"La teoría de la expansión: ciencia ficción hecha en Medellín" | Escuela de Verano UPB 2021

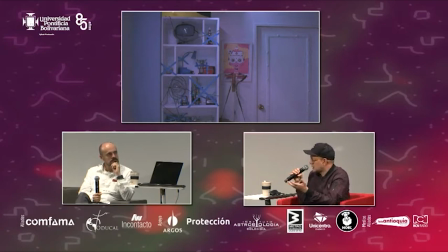32:33 quiebra el brazo entonces ella ya está muy estresada porque como que
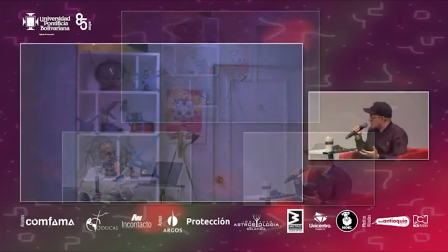32:39 además de que toda la situación parece señalarla en que no es buena esposa,
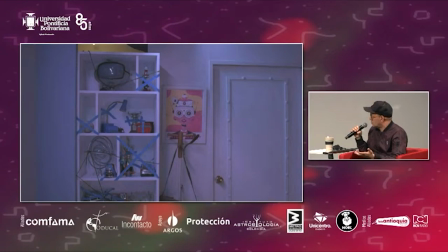32:44 además resulta que no es buena mamá y no es buena rescatista ella está en un momento muy complejo de su vida entonces decide esto, es una medida desesperada como amarrarlo todo y eso por ejemplo para nosotros es súper importante porque cada uno de los elementos es una extensión de las personas,
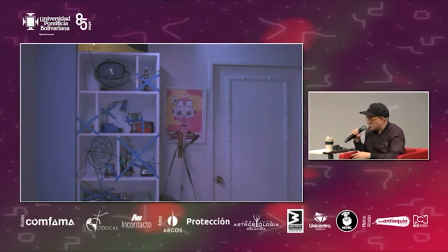33:03 cada elemento que constituye, no sé si queremos adelantar un poquito más, porque además teníamos además de los retos normales que tenía el corto del desequilibrio de tener que armar todo en un estudio teníamos retos adicionales que a veces a nosotros nos gusta complicarnos más
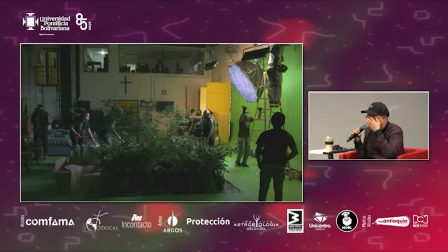33:24 de lo normal y es por ejemplo que necesitábamos que padre e hijo fueran músicos porque ellos es muy linda esta imagen porque nos muestra,
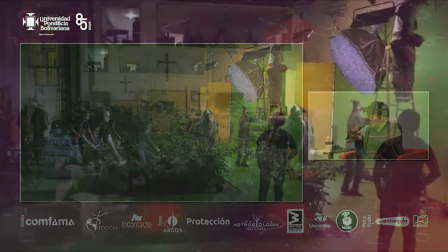33:35 este es un lugar donde se conectan padre e hijo,
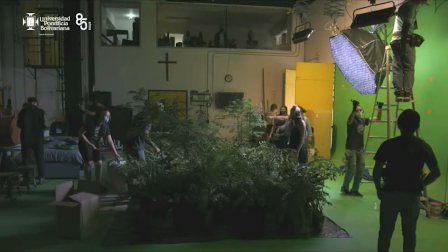33:39 ellos se conectan a través de la música, cuando ellos tocan la misma canción, van a un lugar que es como un puente, un lugar espaciotemporal, un lugar onírico donde pueden conversar, que es un abismo,
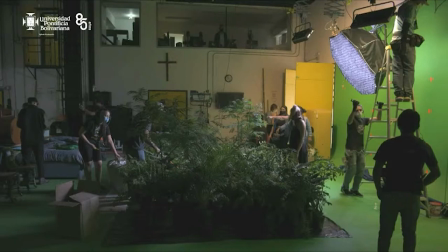33:56 y ahí estamos armando el abismo. Entonces ellos escuchan la misma canción y se encuentran en un abismo donde pueden conversar, porque ellos ya están lejos. Y eso por ejemplo es un reto y ahí se demuestra como el atreso o los elementos de utilería era una extensión de los personajes,
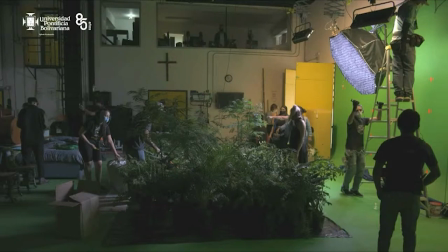34:15 porque por ejemplo la trompeta de Maxi del niño es una extensión de su deseo de que su papá no se vaya y por eso cuando la toca y cuando su papá también se conecta pues logra volver a encontrarse con él, a conectar con él. Entonces, el asunto de la utilería es un asunto que termina de caracterizar el personaje,
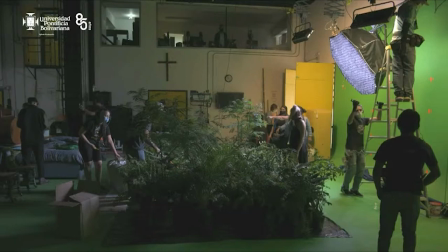34:33 porque nos habla de quiénes son las personas, además que nosotros somos súper fetichistas con los objetos, para nosotros es súper importante los objetos, y cada personaje tiene un objeto que lo identifica y que ayuda a demostrar no solamente sus heridas, sino también sus aspiraciones o sus deseos.
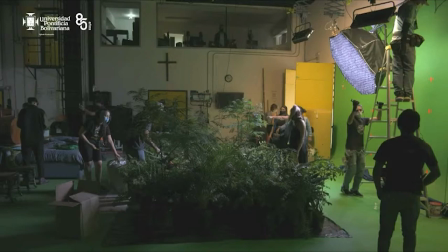34:49 Muy bien, si quieren pasemos a la siguiente imagen, donde vamos aquí, yo creo que este es el momento al que se refiere.
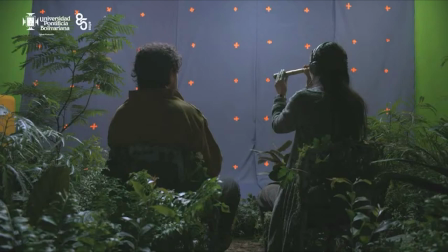34:55 Ahí estaba la directora ensayando como la puesta en escena con el actor, con el papá, con Pedro. Si quieren avancemos, porfa. Más adelante vamos a ver una imagen. A Utilería, bueno, sí.
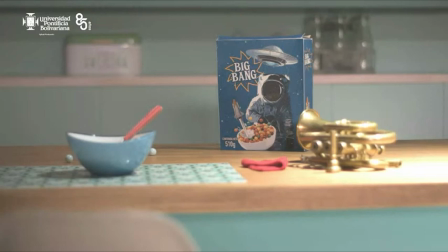35:10 Que yo creo que esta, ¿no? La caja. ¿Qué pasa con la caja, Juan?
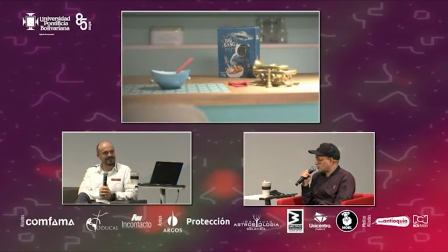35:17 Bueno, sí, nosotros obviamente diseñamos todo, todo, como les decíamos, está diseñado para el corto. Entonces lo que quisimos es empezar a dar datos de, bueno, no vamos a explicar nunca exactamente qué es la teoría de la expansión,
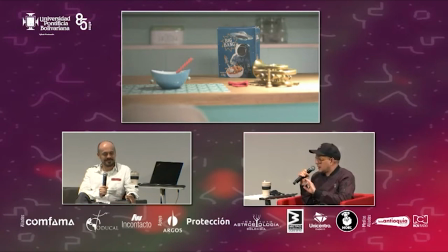35:33 pero dejemos pistas de cositas que ayudan a darle contexto. Entonces decidimos que los cereales iban a llamar Big Bang como ese momento en el cual empezó la expansión del universo.
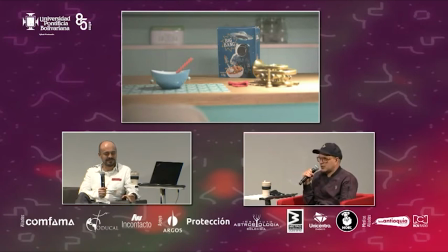35:48 Entonces vamos dejando por ahí cositas también para que de pronto las personas que les guste el tema o que se sientan atraídas a través de la historia,
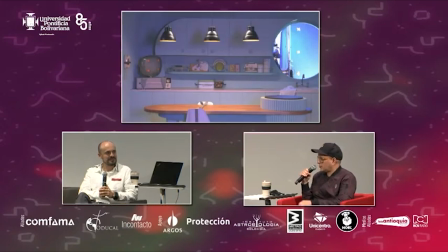35:56 pues puedan empezar como a saber por dónde se va yendo la madeja. Les vamos dejando como pistas. Juan, ¿cuál de los elementos de utilería representó un gran reto para ustedes, por lo que querían lograr comunicar con el concepto?
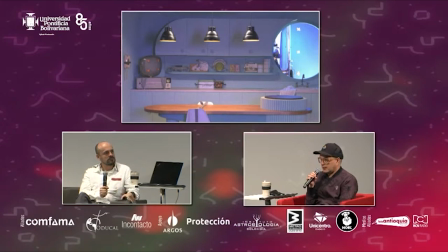36:13 Yo creo que lo más difícil fue que, a ver, hay varias cosas, pero siento que de pronto explicarle bien al niño, el niño, ahorita vamos a ver en una imagen, él descubre que el sol se está alejando, ¿cierto?